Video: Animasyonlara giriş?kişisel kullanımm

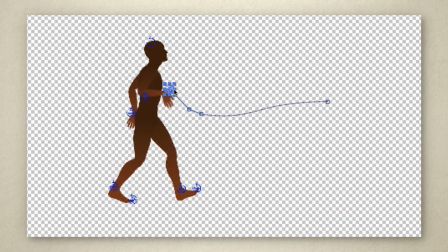Even if we're using a character rig with a skeleton that keeps our limbs from changing size,
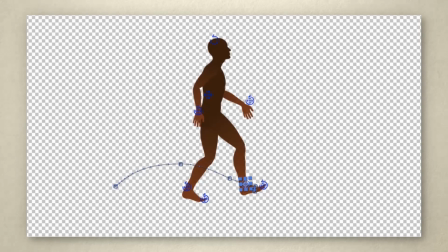it still might not get the overall arc of a movement right. We need to be sure we're being deliberate with our arcs and making them follow the path we really want.
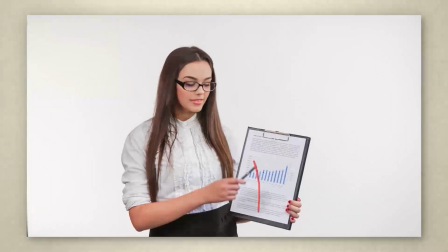Arcs are all over the place in a lot of everyday activities. Arcs can flow into each other and become quite complex.
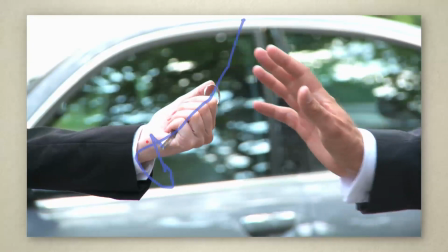As you study motion, be sure to watch out for these kinds of patterns. These are what give movements their character.
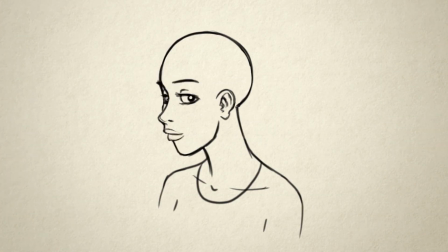You can also intentionally add or exaggerate arcs in your character's movement to make them more lively and interesting.
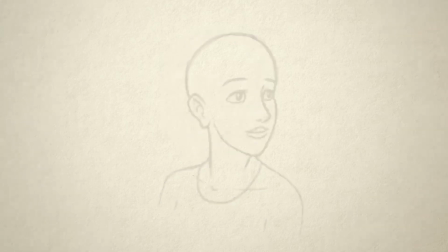This head turn looks fine at first. You might not say there's anything wrong with it. But if we try adding a little dip, creating an arc, it looks much more human.
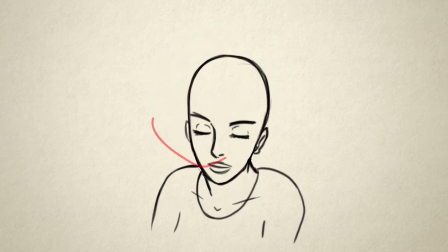And if we exaggerate the arc, it takes on a whole new personality.
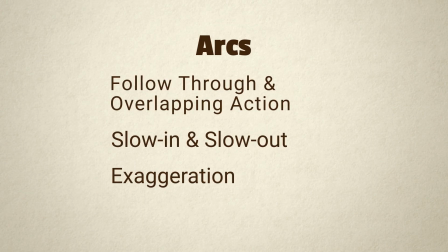Here are some other principles related to arcs. Feel free to jump to one of these, or just head to the next video. I'll see you there!
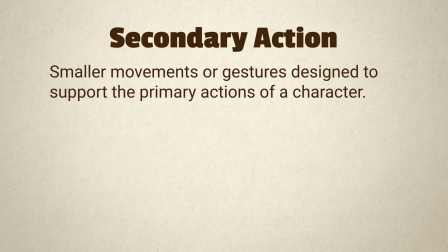Secondary action refers to smaller movements or gestures designed to support the primary actions of a character. It's important to note that secondary action needs to be subordinate to the main action and not distract from it.
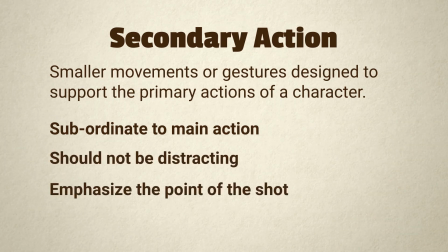Secondary action should also make the point of the shot clearer by emphasizing the attitude or motivation behind the movement.
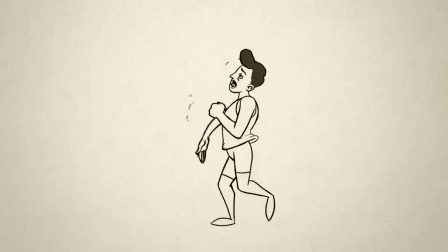So let's take a look at this animation as an example. What would you say this is an animation of? You'd probably say it's an animation of a tired guy jogging. You probably wouldn't say it's an animation of a tired guy jogging, then exhaling heavily, and then wiping his brow.
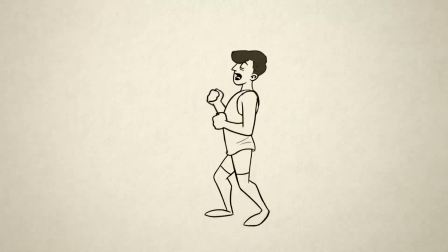The facial expression and the brow wipe are both secondary actions, but they both mesh into the overall action of jogging and emphasize the character's tiredness. They enhance instead of distract. You also want to make sure your secondary action can actually be seen. So keep the principle of staging in mind to make sure all your movements are clear.
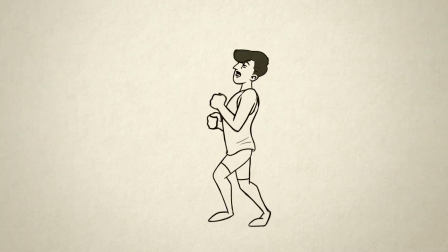We wouldn't have him do that facial expression and brow wipe at the same time because his hand would be covering his face.
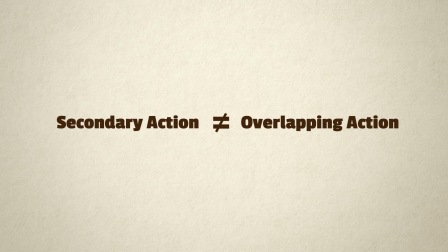It's easy to confuse secondary action with overlapping action, which we covered in the video on the principle follow through and overlapping action. Secondary action is similar to overlapping action, but there is an important distinction.
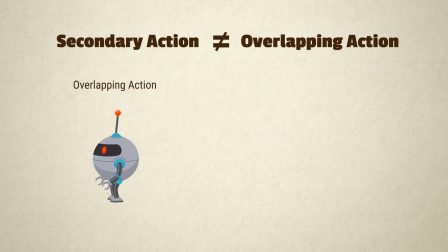The difference is that overlapping action is driven by the same force as the primary action, but moves on different timing.
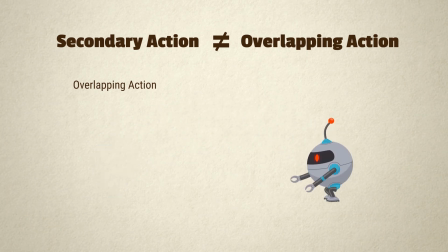Secondary action, however, is driven by a different force. It enhances the idea of the primary action, but it isn't directly caused by it.
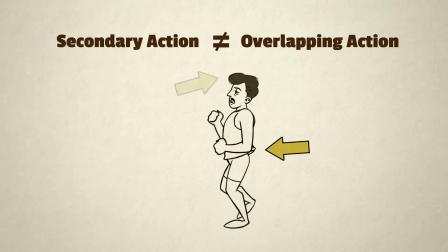So on our jogger, the movement of his shirt and hair are overlapping action, because they are a result of the motion of the run. His facial expression and brow wipe, however, are secondary actions because they're generated by forces separate from the running. They aren't an inherent part of that action, they're additions that come from the character's emotional state.
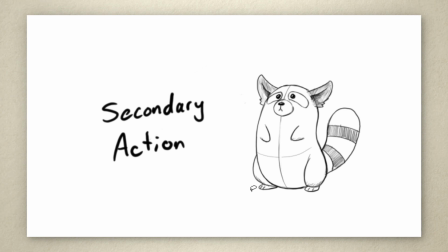Let's go back to our animation of Tony the Panda and add in some secondary action. We've got his body done, so now we're going to add in his tail as secondary action.
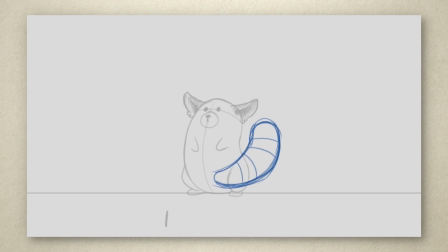We're going to do it on a separate layer so we can see its motion more easily. I'm adding in some extra frames at the beginning so his tail has a little time to move before his body starts. Then, as he starts to turn, the base of his tail doesn't get pulled along with the body, but the end is still doing its own thing for a frame or two before it starts whipping around.
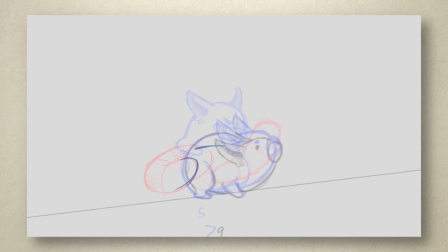Now we want the tail's movement to enhance the main action, which is the jump. So I'm going to put in a little whip action as he leaves the ground.
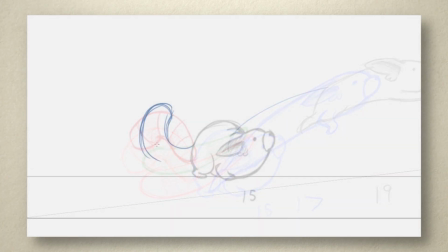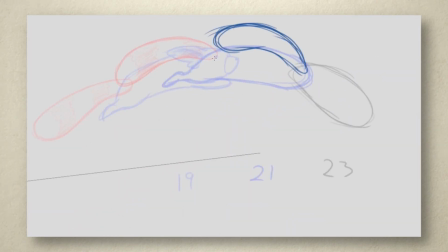From this point, the tail is basically just being pulled along with the body, so it's not really secondary action at this point, since it isn't moving under its own power.
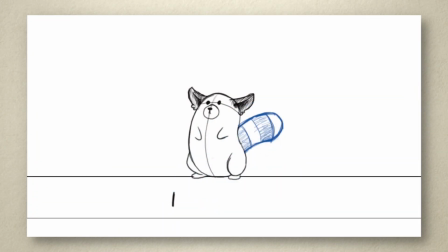Okay, I've got all the frames in, so let's play it back and see how it looks. There you go. He definitely looks cuter with his tail, and that whip action makes the jump look much more powerful.
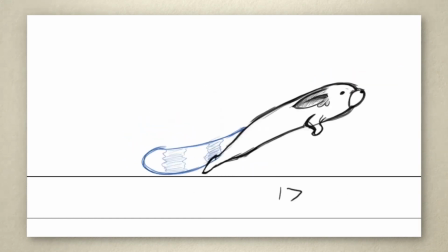I think that's a good addition to this animation.